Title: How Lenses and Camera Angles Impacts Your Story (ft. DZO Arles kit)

How do you choose where to place the camera and frame the shot? Do you just do it based on what you imagine when you read the script? Do you just improvise? Or do you follow any rules when you're setting up the camera? Let's talk about it in this video. I have some thoughts about this that I want to share, and maybe next time it will be easier for you to choose the right lens, camera angle, and even movements with the camera.
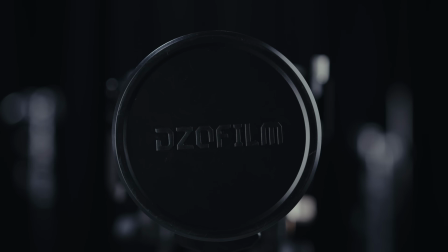By the way, this video is shot entirely with the new DZO Arles lenses.
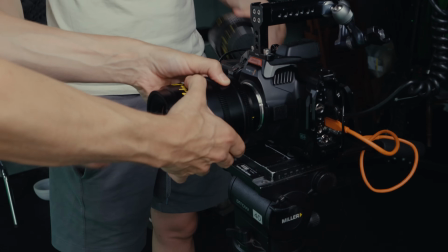We have been using them on a few shoots already, and they are really cool because they're so fast and so sharp and clean, even with aperture 1.4.
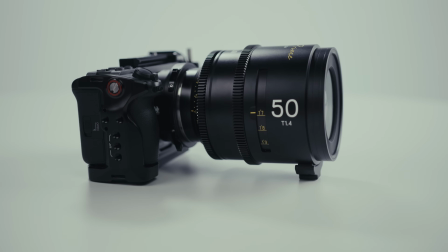And we're using the Sony FX3 now with full frame, and with these lenses, you get this really shallow depth of field, which I love.
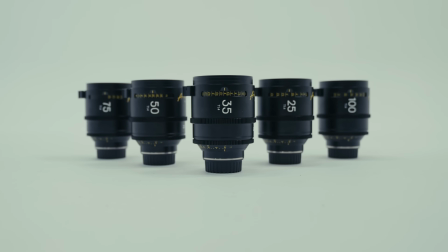I'll come back to those lenses a little bit later in this video. I bet most of us who are doing films and videos knows the basics.
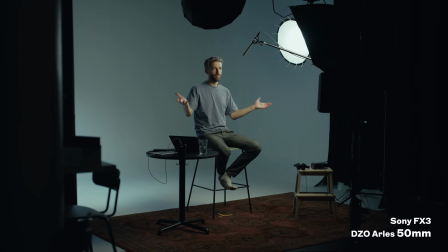Close-up for emotions and wide angles to establish the shot. But what about filming from the side? Filming from below? Using a wide-angle lens versus a tele lens? Shooting handheld with a camera or panning with a tripod? Or why even consider using a tripod when you have the gimbal, which can create stunning movements throughout the whole video?
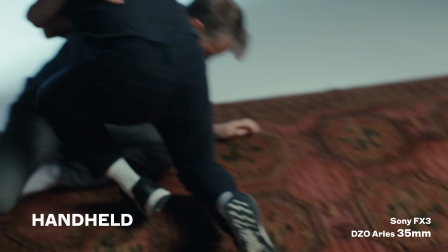And do you always need to use the camera the way you think is the right way to use it? Can you shoot the same scene in a different way? I just used to follow my intuition when I chose the angles for my videos and films. And there's nothing wrong about that, but my teacher at film school, she asked me, Anders, why do you choose the angles you do? I didn't have an answer, I just felt of doing the angles I did. But the challenge of her saying why actually made me think about it. It was really hard to explain, other than I knew that close-ups were for like emotional scenes and wide angles to establish the place.
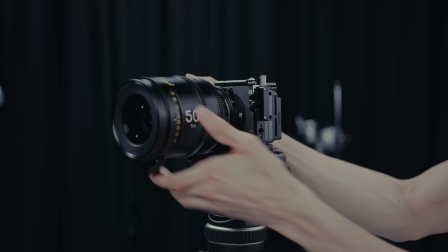So I started thinking about it, and the more I thought about it, the more I could narrow it all down to this.
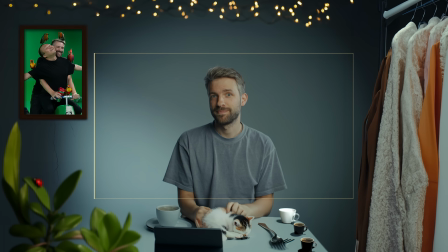So the only thing the audience sees is what you show them. So how the audience interprets the story has a lot to do with the cinematography. Let's take the character you're filming as an example. So here I'm sitting alone in the studio. It's quite sterile, it's not a lot of colors. I don't want the colors and what I wear to tell a lot. I just want a camera to tell something. But if I was to be portrayed as a more suspicious person, without changing the lights, without changing how I act or behave, and even changing the location, how can we do that with a camera? How can we make me more suspicious using another camera angle? Now look at this shot, for instance.
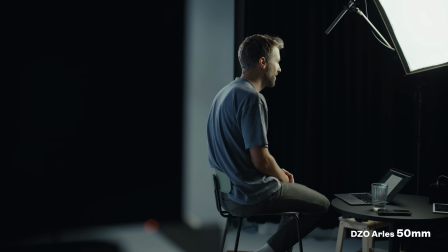How does that feel compared to the other one? Does it maybe feel like you are lurking around the corner to figure out if I'm suspicious or not? Well, you now know me a little bit, so you know I'm not a scary person, but try to imagine how you would approach a suspicious person. Would you be careful? Maybe a bit sneaky? I don't know. What about if we're shooting this handheld?
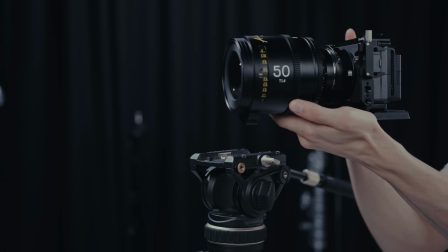Is it different from the tripod? It's the same angle, but maybe it gives a different effect.
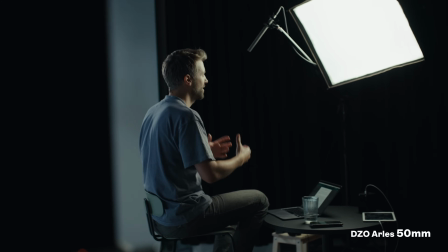Maybe it gives more of like a point of view effect, like you're looking at the person.
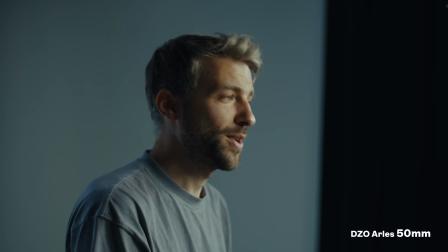I know a lot of people shoot interviews with two angles, like one from the front and one from the side. And I never understood why people shoot from the side, because in my idea is that I want to connect with the person. I want to be looking at the person from the front. I want to be closer to their axis.
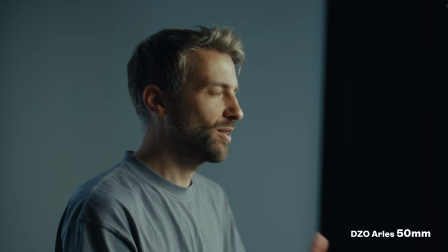But just imagine, like when you look at me now, it's almost like you're sitting next to me,
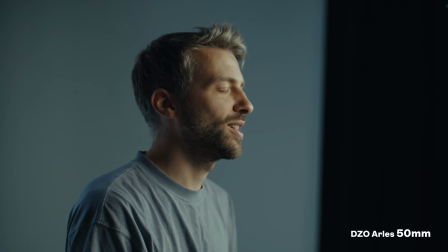and maybe you were reading a book or something, and then suddenly saw this guy, me, started talking about something,
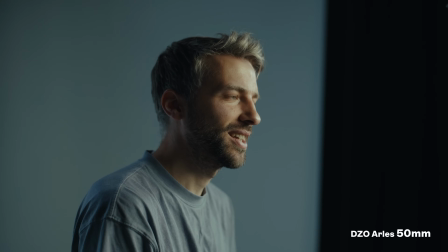and then you turn around and you start looking at the person talking. It's almost like you are witnessing a secret being told.
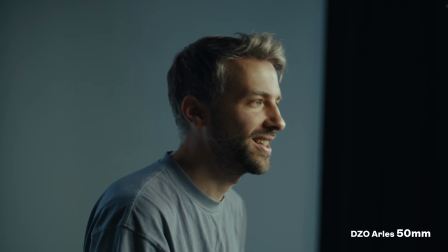So you're not in front of the person revealing that you're listening, but you're from the side listening to what's being told.
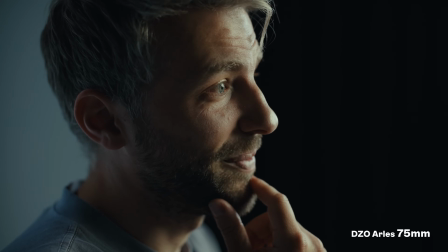And then you go closer with the camera when the person says something really interesting.
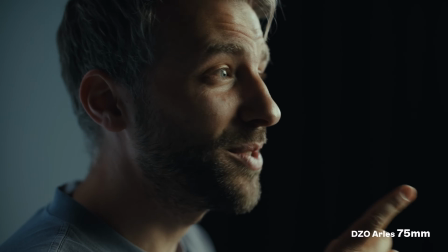It's almost like you're looking at the person from the side, observing, and when they say something really interesting, your focus is kind of getting closer to the eyes.
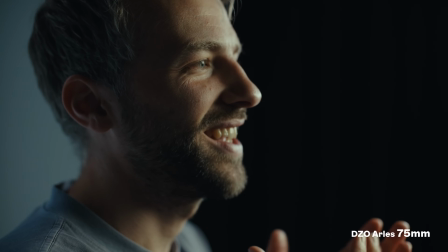You know, you want to also feel how they feel when they're saying what they're saying.
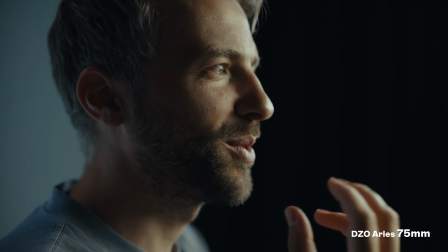So you're not moving closer as a person, but you're moving closer as your focus, what you're looking at. Even placing the camera above the person pointing down, or putting the camera below and up towards the person.